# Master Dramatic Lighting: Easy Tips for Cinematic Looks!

There is something about dramatic lighting that just pulls us in. And after watching this video, you should be able to shoot something like this.
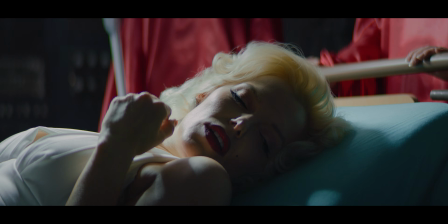Some of the most iconic movies in history mastered this look. The Godfather, where the deep shadows create a feeling of power.
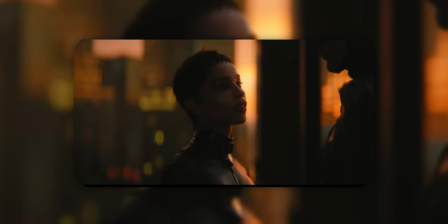Or all of the good Batman movies, where this dark and moody feeling adds to the gritty vibe of the movie. But what makes this light so effective? It's not all about making it look cool, but most of the time it is.
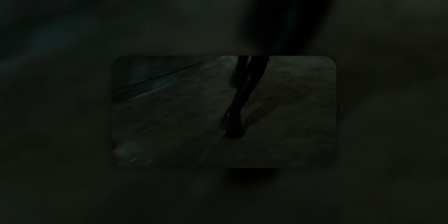Shadows create uncertainty. Strong contrasts focus our eyes on specific regions.
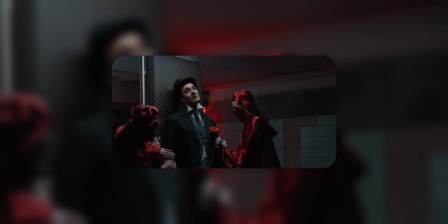And in combination with a careful use of color, you can really lead the direction of the mood. I personally think dramatic lighting is even a good start for beginners to learn about light and use it to extend the lights that are already in the scene.
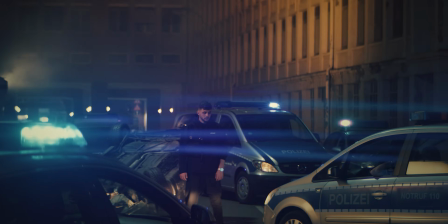It's much easier to create shadows instead of getting rid of them. Like I said before, the trick about this lighting is not to make everything dark. It's about light control. Understanding how the light interacts with the talent and your scene. We will now analyze together this music video scene I did that really follows that mood, contrasty, dark cinematic mood. Wow. This was a lot of adjectives.
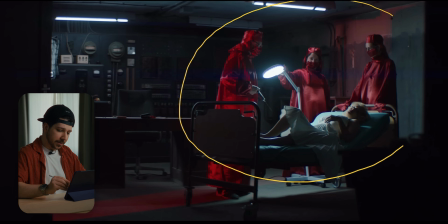So if we look at the scene, you can see we have this really nice color contrast from red to blue in the backgrounds. Like I said before, it's not only about the lighting. You always have to think about the colors. Because if these people would wear black suits, they will completely fall into the darkness and we wouldn't be able to see them.
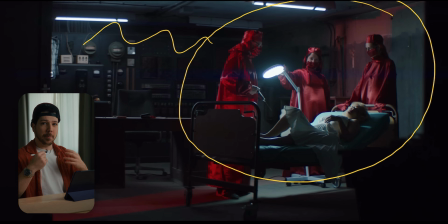But because the director decided to put them into red cloths, they really pop and stand out and lead our eyes directly where they should be. And in this scene, it's even more important to direct our lights here, because in the final edit, as you can see,
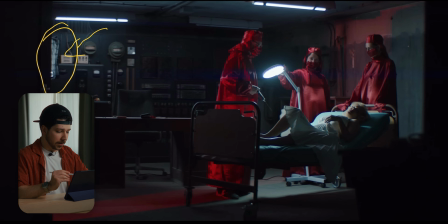we still have a nova or a sky panel or something like that in this corner. But this mistake no one noticed, not even in the color grading process. And that's crazy. That's like how effective color and lighting control is. The main light source, as you can see, is this hospital light.
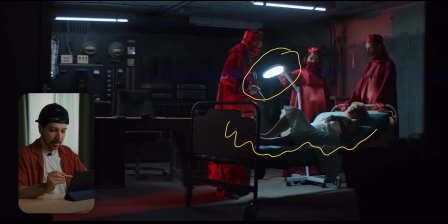And this is the normal light we got when we bought this bed frame. And it had a beautiful characteristic. It was very clear, very color neutral. Maybe that's the reason why doctors use it. Because this light's so bright, it also leads our view direction into the scene.
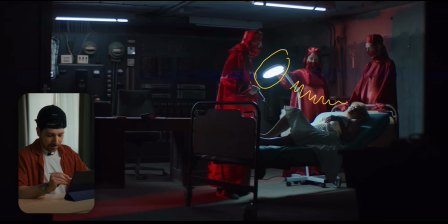The hospital light gives our talents the key light. As you can see, if you get closer, we're going for a really contrasty look.
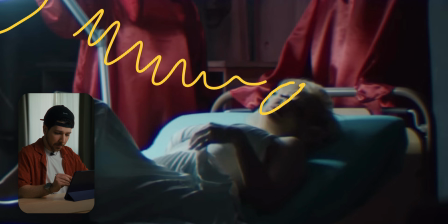We are here on even exposure, but almost completely black on this side.
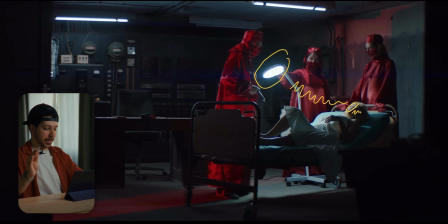But that's what we wanted. When you have a really wide frame, you have to light more contrasty and not soft. If you want to have more breakdowns like this, leave a comment behind and subscribe to the channel, because I post every week a new video.
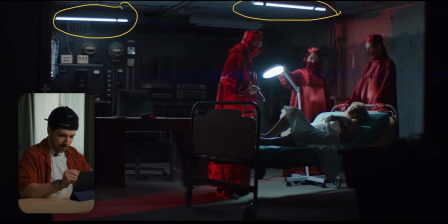The next lights in the scene are these Astera lights. As you can see, there's also one, but we turned that one off because this one was too much lighting the background and we're removing the focus from our subject. So we turned this one off, but the other two lights are always great for practicals.
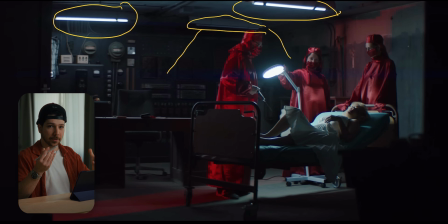Keep always practicals in your scene. They're a point of interest and make the image look more interesting. But they also have the functionality. They're giving us some exposure to work with, so that not everything goes into pure blacks.
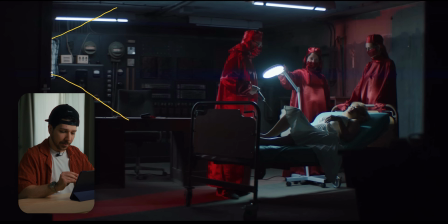The next light was the sky panel with a grid. The actors didn't get light from this, but we also wanted to give them a little bit of contrast. Like you can see
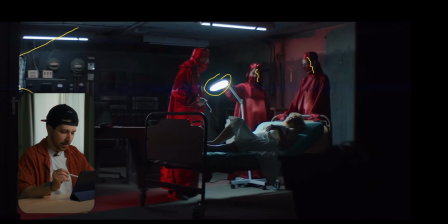that they look a little bit more three-dimensional. And the last light we did was this red one with animation.
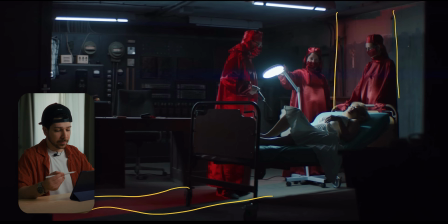In music videos you can always use animated lights, would always look good, but it also gives a little bit of a dramatic, dark, moody feeling. That's okay, we have this crazy scene where she's getting an injection and we get this spooky red light coming through the doors.
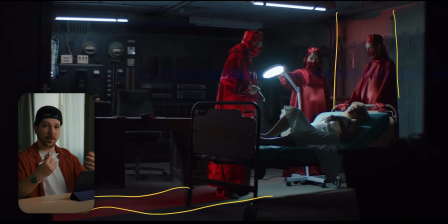We did this to give the scene a little bit more dynamic, because the camera was on a tripod,
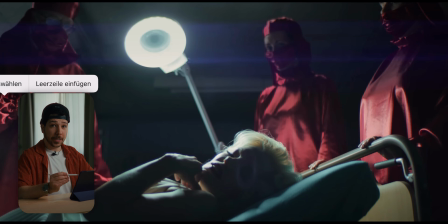but with the light we can still give it a little bit of movement. When we go in for the close-up, the only light we used was the hospital light.
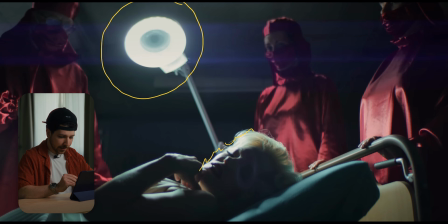As you can see, we had a really hard source with it. And there's almost no light there. But as you can see, we have a little bit of details in the shadows. We are not completely black. Another reason for this is the texture and the bed frame we used. There was not a completely black one.
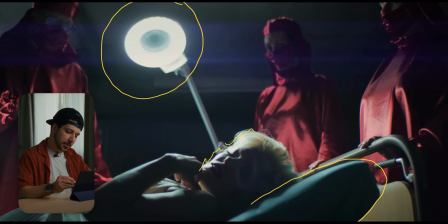We had a little bit of blue here. So we get a little bit of color contrast bounce back into her face. And it really harmonized with the red outfits from the actors. To get even more focus on the scene, we also cut down all of the Asteras.
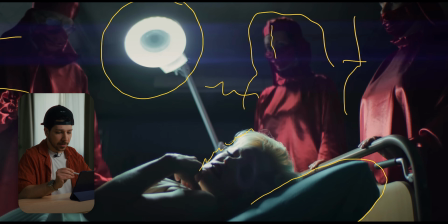I think the sky panel was given a little bit of touch, but we also pulled that a little bit down. Because we shot anamorphic, you can see we also get this cool blue streak that's harmonized with the color of our bed.
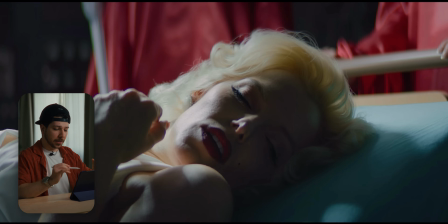For the next shot, you can see we got a little bit closer. We used longer lens. I think it was a 65mm because we really wanted to see that emotion on the face. We still used this light,
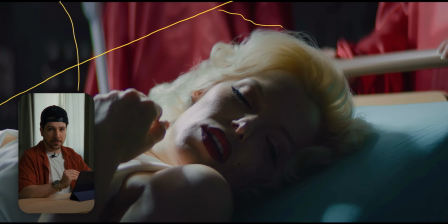but this time we put a little bit of diffusion because we wanted to a little bit nicer roll off. As you can see, it's still very hard, but she doesn't fall into darkness at all.
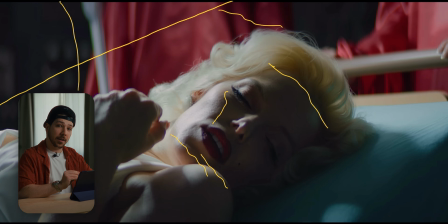You can clearly see every single detail on her face, but we're still getting this nice dramatic light. You always have to think when lighting in layers. This dark side is a layer, this bright side from the key light is a layer, the background is a layer, and the background is always a layer.
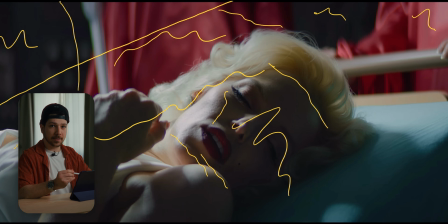As you can see, we have 1, 2, 3, 4 layers of light to give the scene a more three-dimensional look.
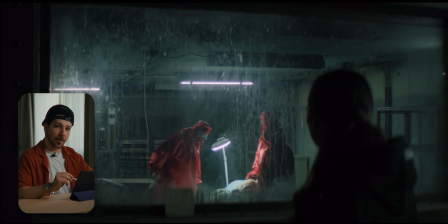This is also a shot that I really liked. You can see our artist finding this mysterious scene. And as I said before, look how many layers we built. We put her in a completely silhouette.
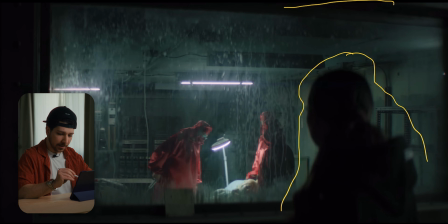As you can see, she has no light on her. Maybe there was an Astera that gave a little kiss, but I don't think so. That looks really dark. And then we have this really dirty window. In scenes like this, you have to put something on the window to make it more dirty.
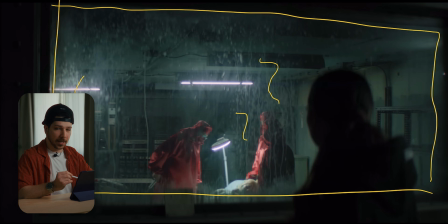This creates, as you can see, a lot of nice textures and another layer that we can work with. Then, as you can see, now we have the color layer here. Everything has this moody green tint, but as the next layer we have this nice red clothing,
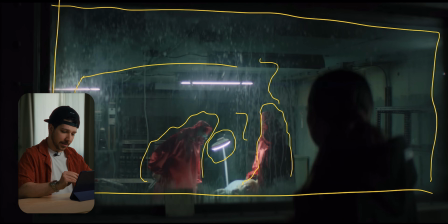our key light, our Asteras, and the background. And as you can see, with just one light, 2 Asteras and red clothes, how many layers we created. This is not a complicated shot where you need a lot of lights. It's just clever pacing, knowing which mood you want to create, keeping the color grading in mind even before shooting.
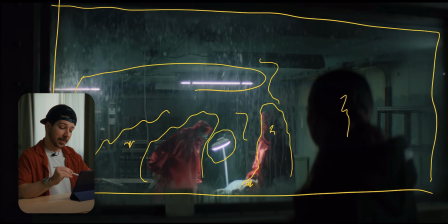And with all this information combined, you can create amazing images. If you want to learn more about lighting, you can follow me on Instagram for more little videos, and also can subscribe to this YouTube channel because every week here is a new video. I'm Marco Bagnoli and I'll see you next time.